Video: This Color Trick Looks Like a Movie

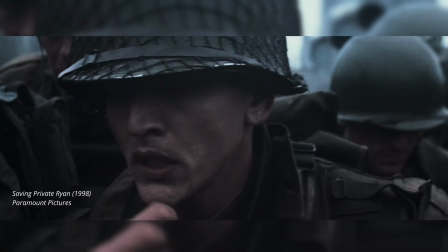0:00 If you've seen movies like 300, Man of Steel, or Saving Private Ryan, chances are you've come across this film look called Bleach Bypass.
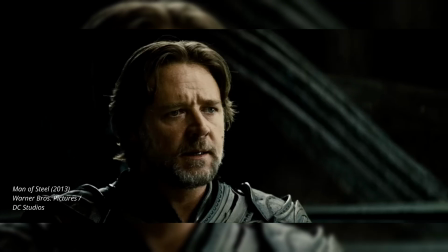0:09 Filmmakers use the Bleach Bypass effect to emulate something gritty and real based on the story that they are trying to tell.
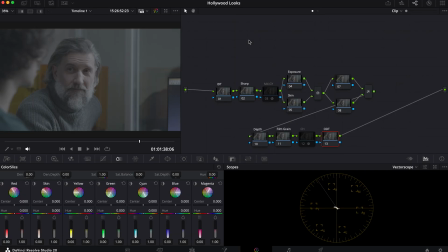0:16 Today, I'm going to break down my process for how you can create your own Bleach Bypass look in your films like a professional Hollywood editor. If you are new to the channel, my name is Nicolas. I grade films, music videos, and documentaries for a living.
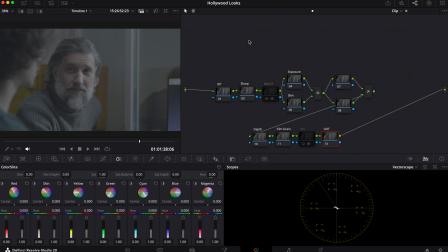0:31 I've worked with dozens of filmmakers and artists in creating the ideal look that they can only dream of for their projects. If you want more of these tutorials, then I highly recommend you smash that like button and subscribe for more. So let's begin.
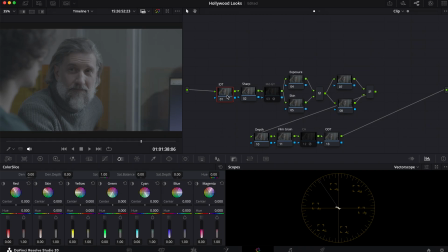0:44 It's important that when you are creating a color grade that you're not just creating something flashy or cinematic just for the sake of something to be flashy or cinematic. It has to actually match what the vibe and the story is actually going to call for. So the first thing I'm going to do is I'm going to actually show you through my color space
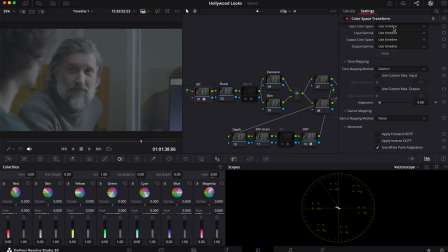1:04 transform and show you what I saw when it was previewed on ArcGrid.
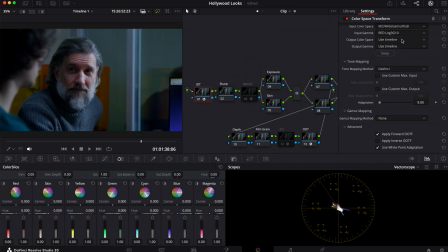1:09 Go into my settings right here. Bring this to a DaVinci wide gamut. I'll explain that in a little bit why I do this. And do the exact opposite here. This time my output color space and gamma is going to be Rec 709 and going to be gamma 2.4.
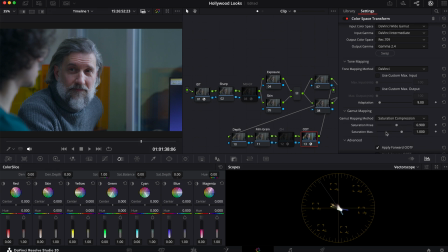1:29 And I'm going to do the saturation compression because I like doing that. All right, so this is what I saw on ArcGrid. Pretty soft with cooler tones. Wanted to say to myself, what kind of story are we going to be getting from this image? You know, with how they shot it, how it was lit, how the characters are positioned.
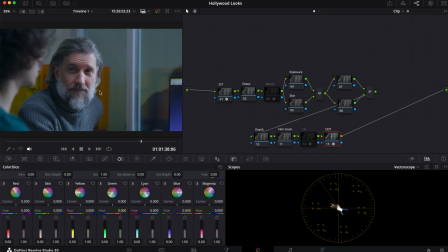1:47 I want to create something that feels gritty and real, but cooler in tones. So the first thing I'm actually going to do before I hop into my exposure or my skin, I'm actually going to start right off with the Bleach Bypass effect. So the first thing I'm going to do is I'm going to take this node here. This is a layer mixer, by the way.
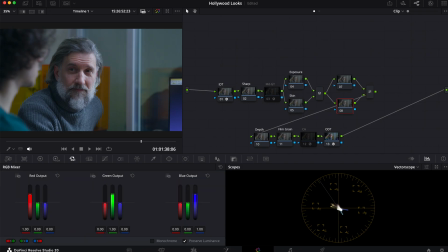2:06 I'm going to take this node here. I'm going to go into my RGB mixer and just select monochrome. You can take the saturation all the way down to zero here, but my personal preference is just monochrome.
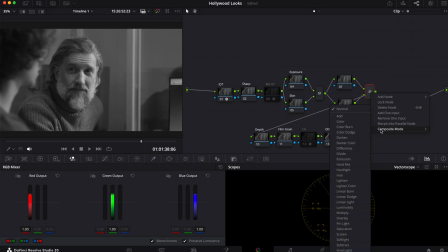2:19 And now I'm gonna right click here, go into my composite mode, and select soft light, and let's see what happens.
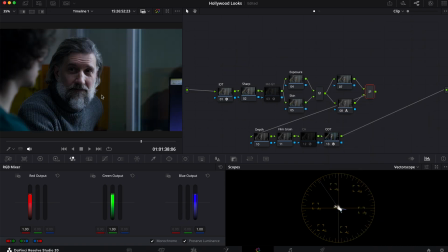2:27 We're already creating something darker and grittier, but I am not gonna lose out on any detail in this, even if it's gonna be a Bleach Bypass look. It's still gonna look nice. The more compressed the shadows are, the more digital it's going to feel, and we don't want it to feel like some cheap filter.
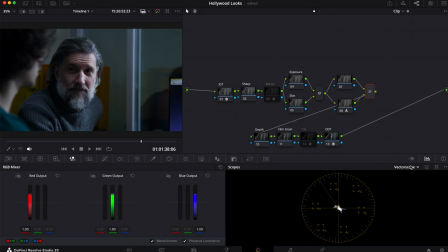2:45 So the next thing I am going to do is I'm going to show you guys what I'm talking about when it comes to the midtones or in the shadows right here.
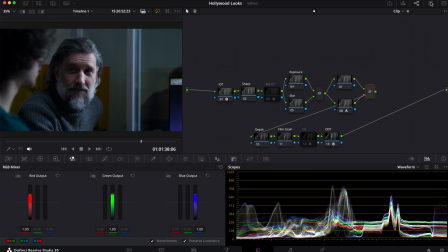2:52 We're going to go into our effects tab, and we're going to select DCTL, and you'll find Qazi's toolkit right here, QT charts. This will be found in the link in the description below.
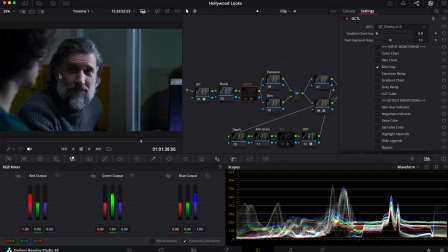3:05 You don't necessarily need this, but it's really going to help you when it comes to preserving your mid-grays or any other aspects of the tool you want to use it for. But for here, we're just going to be using the mid-gray right here that I already have selected. So I'm going to enable this, and this is what happens.
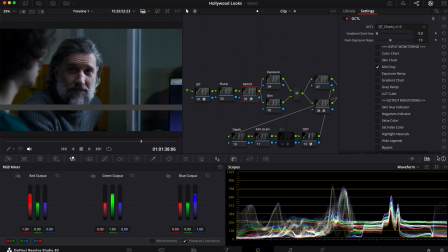3:22 We now see here, and we see in the waveform, I'll even change it to Y so you can see it better. Where the mid grays are supposed to be sitting at, right here. And if I do before and after. So when we're creating our contrast in our exposure node here,
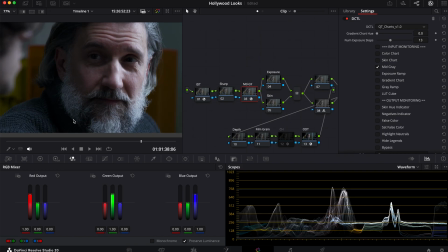3:41 we want to make sure that we are preserving as much detail in this area as we possibly can while also popping everything else out, creating that effective bleach bypass look. So let me zoom out here.
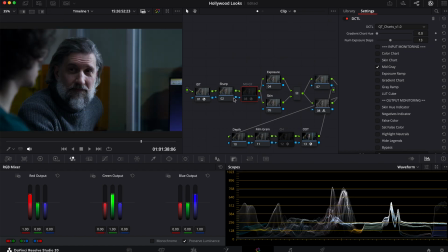3:56 Let me just turn this off. And now I'm going to begin with my exposure. Actually, you know what? I'm going to relabel it as my contrast, just so there's no confusion.